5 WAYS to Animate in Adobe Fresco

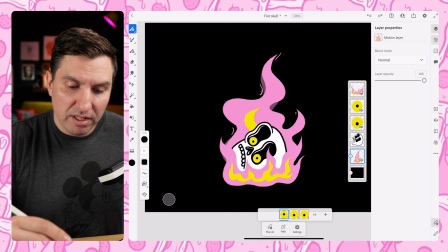So cool. So now we've got these eyes bugging out of his head. We got flames everywhere. I think it's looking pretty neat, but I think we can make this a little bit more fun with another way that we can add motion in Adobe Fresco. What I'd like to do here is just add a little bit more like
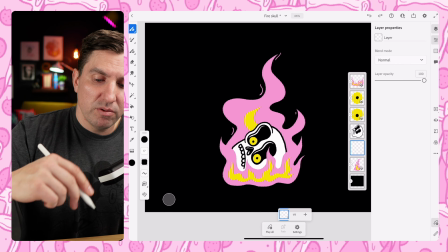texture flame situation within the flame itself. So I'm gonna go down to my background flame.
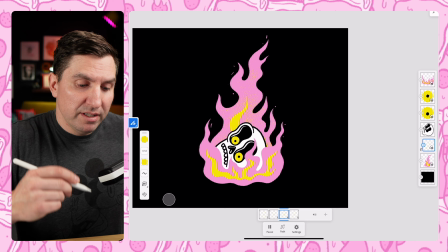I'm gonna make a new layer on top. And what I'm gonna do here is draw some yellow flickery like flax in here that will just sort of give it more energy and in motion.
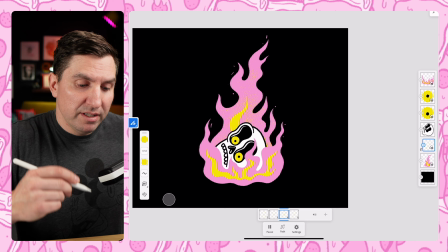And then we're gonna make this animation layer a clipping mask so that it stays within the flame itself. So I'm gonna grab yellow.
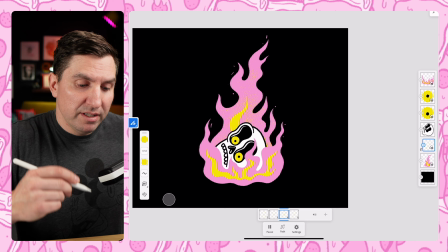I'm gonna come over here to my brushes. I'm gonna get a good texture brush. You could try this grain spray from the Woodland Wonderland set from Retro Supply Co. This brush set has so many textures that I use all the time if you've seen other videos.
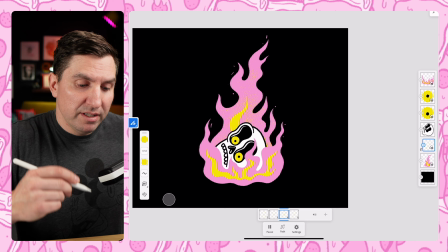Again, link below, affiliate link, support the channel, or don't. You could just Google it and then buy it and not support the channel. Not very nice, but you could do that.
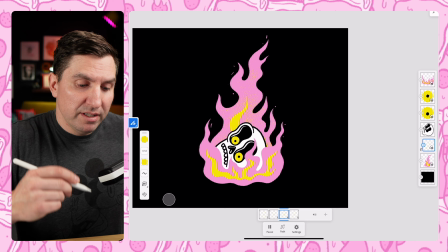Okay, so what I'm gonna do here is just make 5 different frames of this, but just sort of like willy-nilly draw them in. Maybe adjust the brush size a little bit, not too dramatically.
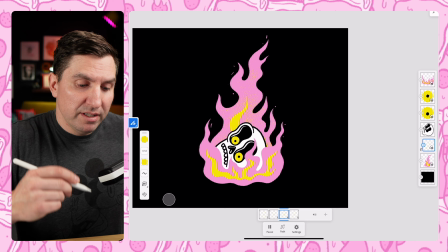but I'm just sort of putting these in and like not worrying about where they go, because again, it's going to be clipped to that flame. So if it goes beyond, that's fine. I'm going to go a little bigger on this one. Okay.
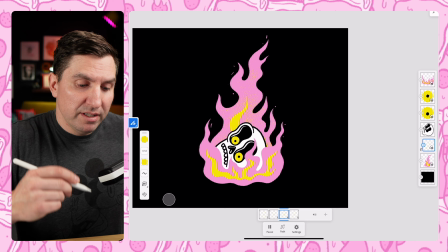And now we come over to our animation layer and we just click on this clipping mask option over to the right with a little arrow pointing down.
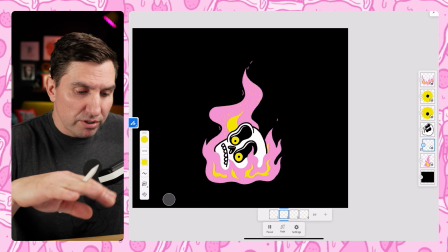And you'll see that this yellow is now confined to just the shape of our flame.
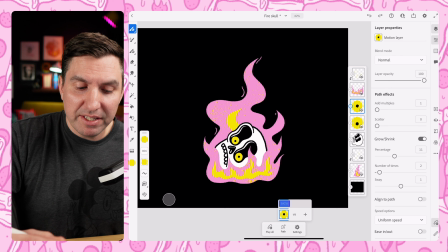So if we play this, you'll see we've got that extra yellow grit that's just kind of flowing up and flickering around all within that clipping mask. So we can go ahead and do the same thing to our front flame.
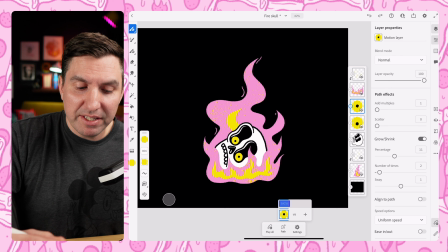So make a new layer, and then I'm just gonna tap in some of these, make the brush smaller so there's some variety. Do a new frame here.
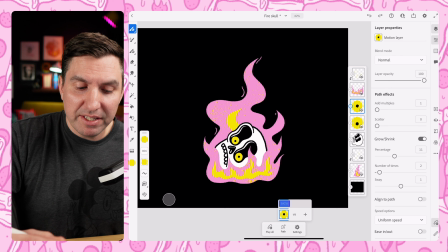Like that, new frame, adjust the brush size a little bit. And then one last one.
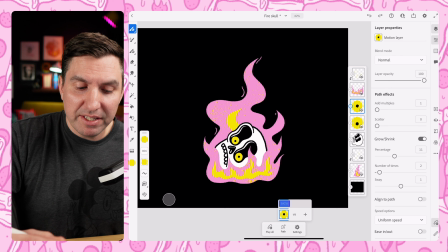And again, just make that a clipping mask. And now that is locked in to the flame itself.
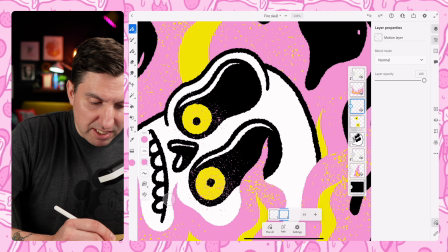Let's try one more thing. So what we can do is take the two eyeball layers, and now that we've got the motion pass all set, I'm gonna put those in a group together. And now I'm gonna make a layer on top of that.
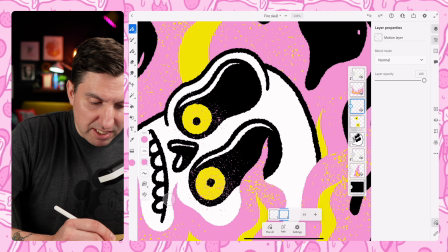And I'm gonna grab the pink here and get a smaller brush texture. And what I wanna do here is just add some of that over the eyes,
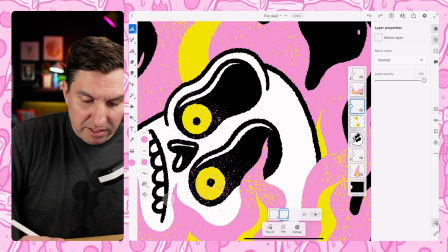so that it's sort of like a reflection of the flames.